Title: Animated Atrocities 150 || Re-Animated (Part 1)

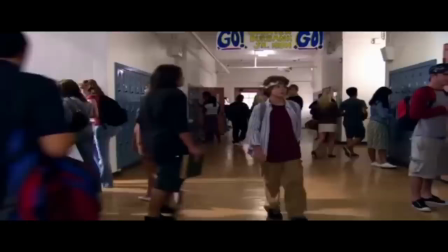[33:29]
None of the actors are good enough to have the appropriate reactions or expressions, and all that you're left with without them is the implications that these concepts send.
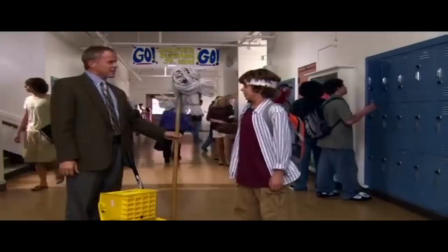[33:38]
Not helping is that the attempts at comedy are very poorly timed and the actual animation is very poorly animated.
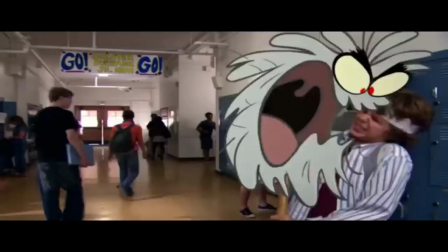[33:44]
You see, when doing a live-action animation hybrid, you need to go out of your way to make it look like you're doing something more than just drawing pictures over the camera lens. Like, with this mop here, how it moves as it's swung doesn't match any sort of reality and it just looks awfully animated.
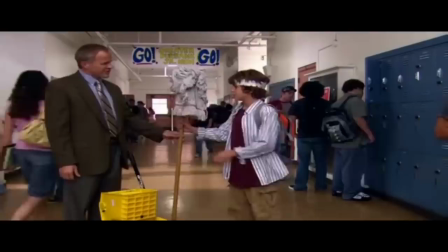[33:59]
I get that live-action animation hybrids are really expensive, and you need to put in a lot of money to make them work.
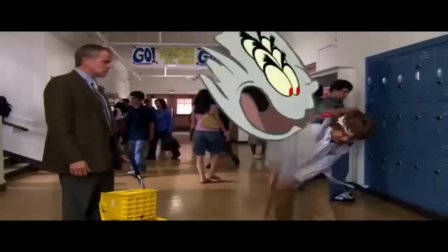[34:05]
Which makes it a very, very weird decision for Cartoon Network to go this route when they were having financial difficulties.
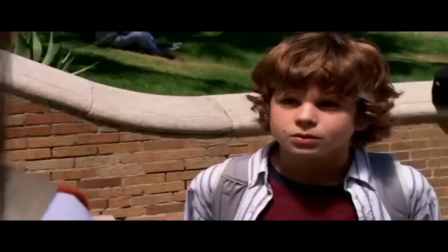[34:13] Jimmy! Hey! We've been looking all over for you. Really?
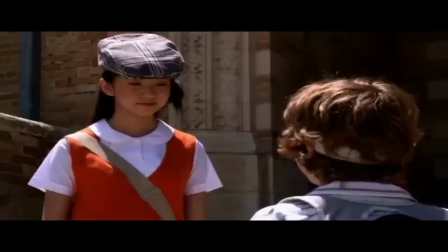[34:18] Why? I mean, you look really pretty today. You really laid that eyeshadow on thick.
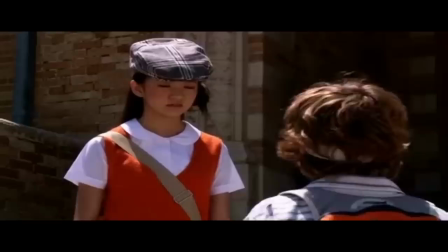[34:25] I mean, not that you look cheap or anything. Also, this is still going on. Don't... Anyway, I heard you got Multabilde's brain. Yeah.
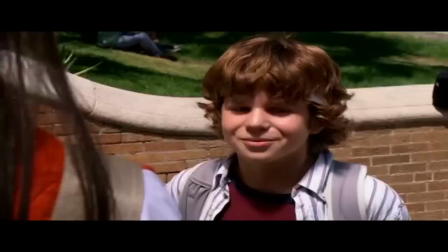[34:37]
Because that's a realistic line that someone would say. It's amazing how Robin is the least human acting character in this movie, when we've got an actual alien to compare her to!
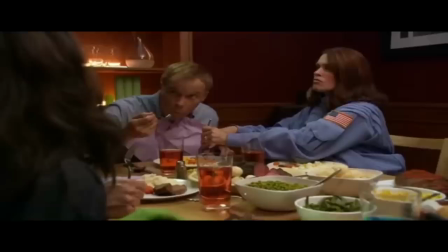[34:47]
Speaking of which, Yancey the alien is more or less pointless to the story. It wouldn't be hard to write her out completely. And the only reason that Jimmy has an alien sister is because cartoons be quirky, right?
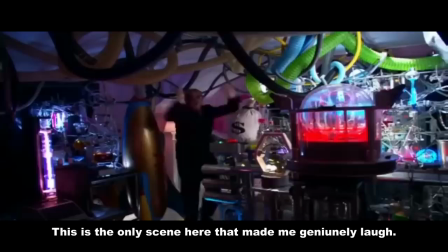[34:57]
But at the same time, the scenes with her are the best in the entire movie.
Dude!
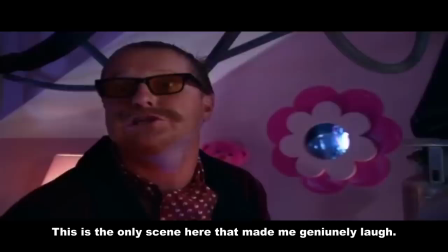[35:06] Hello! Keep it down. Have you ever heard of knocking? Oh, I'm sorry.
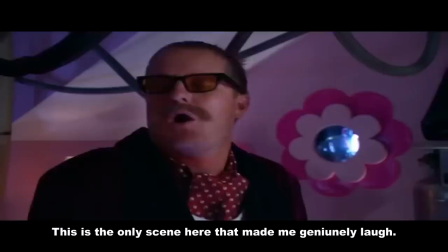[35:12] Maybe you couldn't hear me knocking over your insane ranting. Oh, I mean, if you want to steal his brain, just steal it.
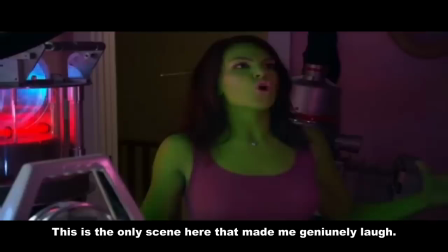[35:20] You don't have to announce everything. Like when I use the bathroom, I'm not like, and now I shall use the great and powerful bathroom.
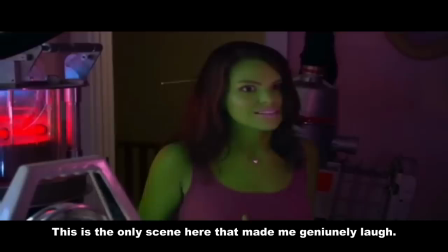[35:33] No, I just go. And I use the fan.
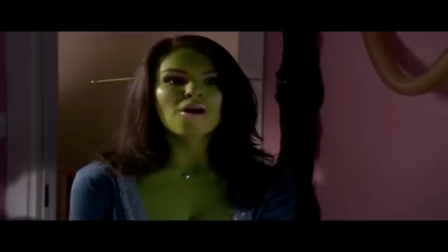[35:38] Hint!
I'm not kidding. She is quite clearly the best actor in the entire movie and is putting way too much effort into trying to salvage this thing.
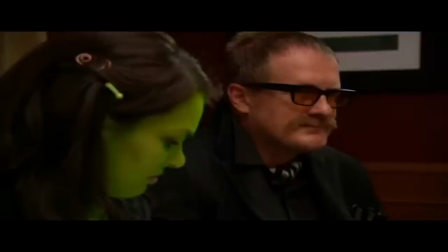[35:47]
As for her character, she acts like a typical teenage girl would, needing to deal with the absolute insanity that is the rest of the movie.
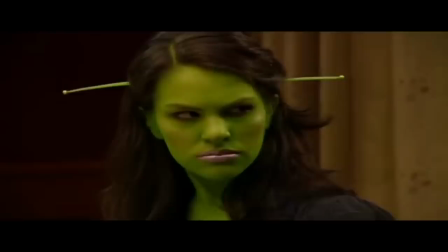[35:54]
And it works comedically. This movie tries to pay homage to cartoons, as it's trying to be written like a cartoon would.
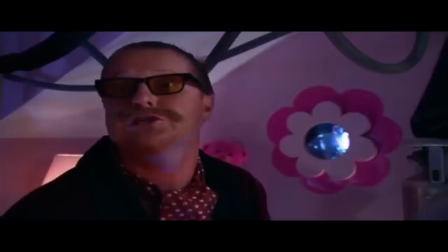[36:00]
Like the scenes where Yancey goes into Sunny's room to just rant at him.
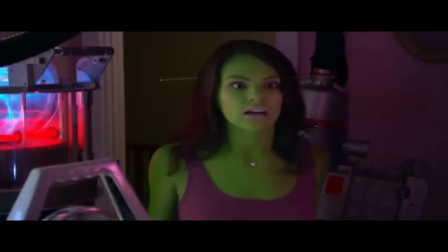[36:04]
There are some of my favorite scenes in the entire movie, and possibly the movie's only redeeming features,
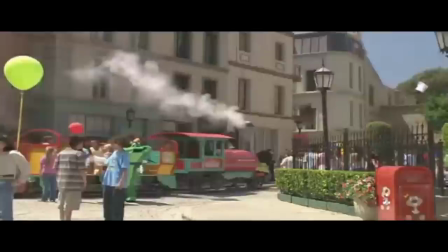[36:10]
except that beloved train effect.
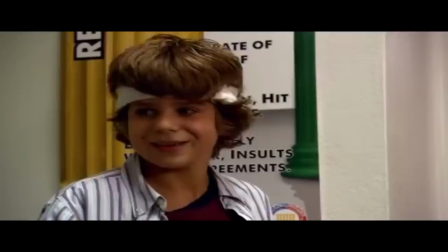[36:13]
This movie tries to pay homage to cartoons, as it's trying to be written like a cartoon would be written, but it's clear that the people making this movie don't care or have any interest in cartoons, so they're homaging and parodying it without knowing how the tropes work.
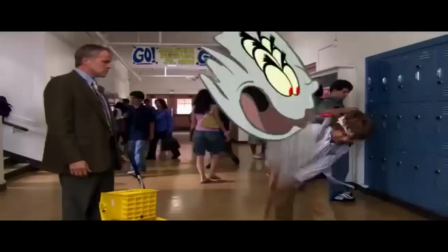[36:26]
If you're not into cartoons, it's easy to get the impression that all cartoons are all over the top weird and quirky,
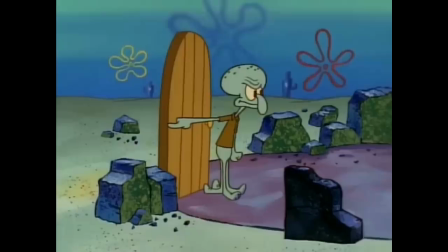[36:31]
but if you are into cartoons, really think about how many are actually like that.
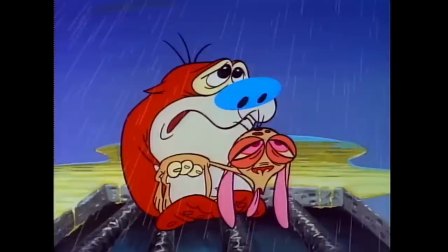[36:36]
Cartoons very often employ the use of a straight man. In something even as surreal as SpongeBob, you've got Squidward, for instance.
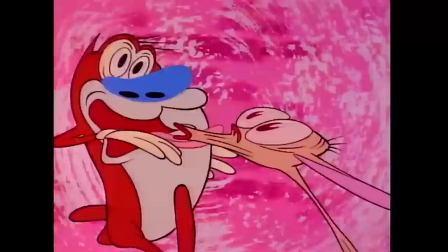[36:42]
In something as insane as Ren and Stimpy, Ren usually does play a lot closer to reality, at least until you piss him off.
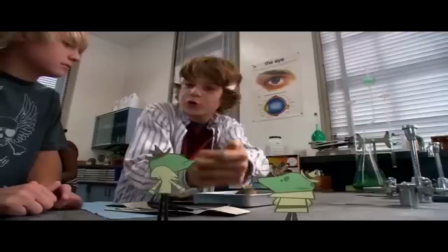[36:47]
And the comedy works a lot better for it. Here, I guess Jimmy is supposed to be the straight man to the insanity of this world, but he never has a reaction to anything.
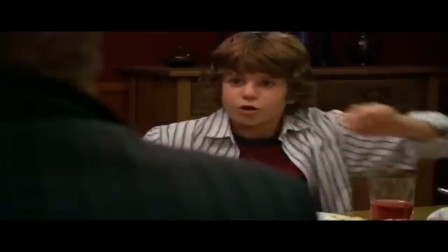[36:56]
He goes along with everything everybody says without so much as an expression. So, Jimmy remembers who Sunny is and then runs off from the dinner table.
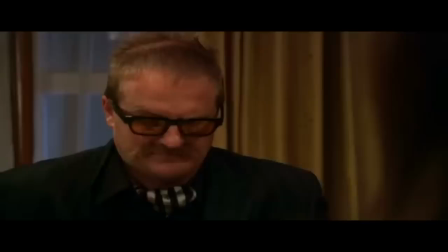[37:04]
Sunny tries to chase him, but he's told that he needs to finish what's on his plate, because, haha.
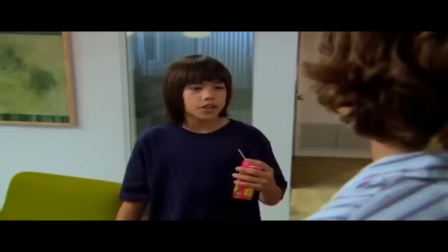[37:09]
He eats his food and has built up how these two characters are going to interact for the first time. But then the scene ends and it's the next day. Or maybe it's later that day. I don't fucking know because they didn't establish anything.
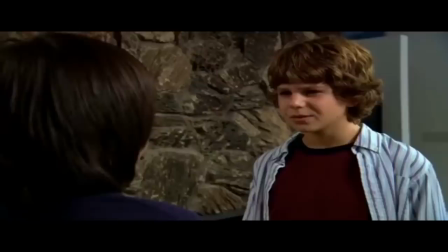[37:19]
Yeah, I guess the villain trying to steal Jimmy's brain following up into his room just isn't important.
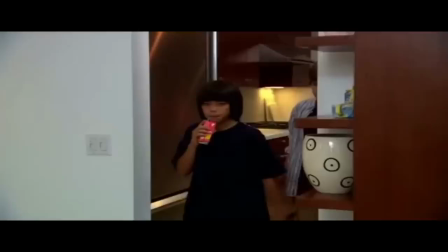[37:24]
Instead, we gotta give more screen time to Craig doing a thing. Oh, by the way, Craig does a thing.
You know how I told you I keep seeing cartoons in the real world?
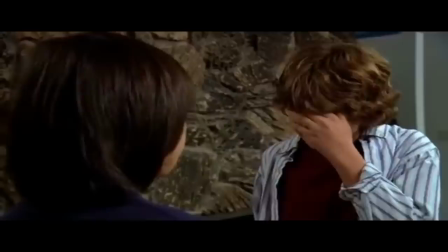[37:32] You know, Golly and Dolly and all those guys? No, you never tell me anything. I thought I was your best friend. Dude, I totally told...
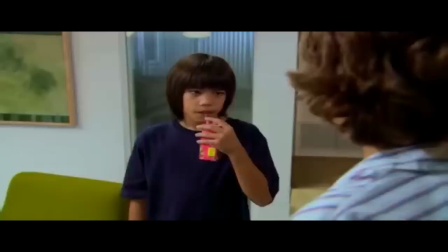[37:38] Okay, whatever, man.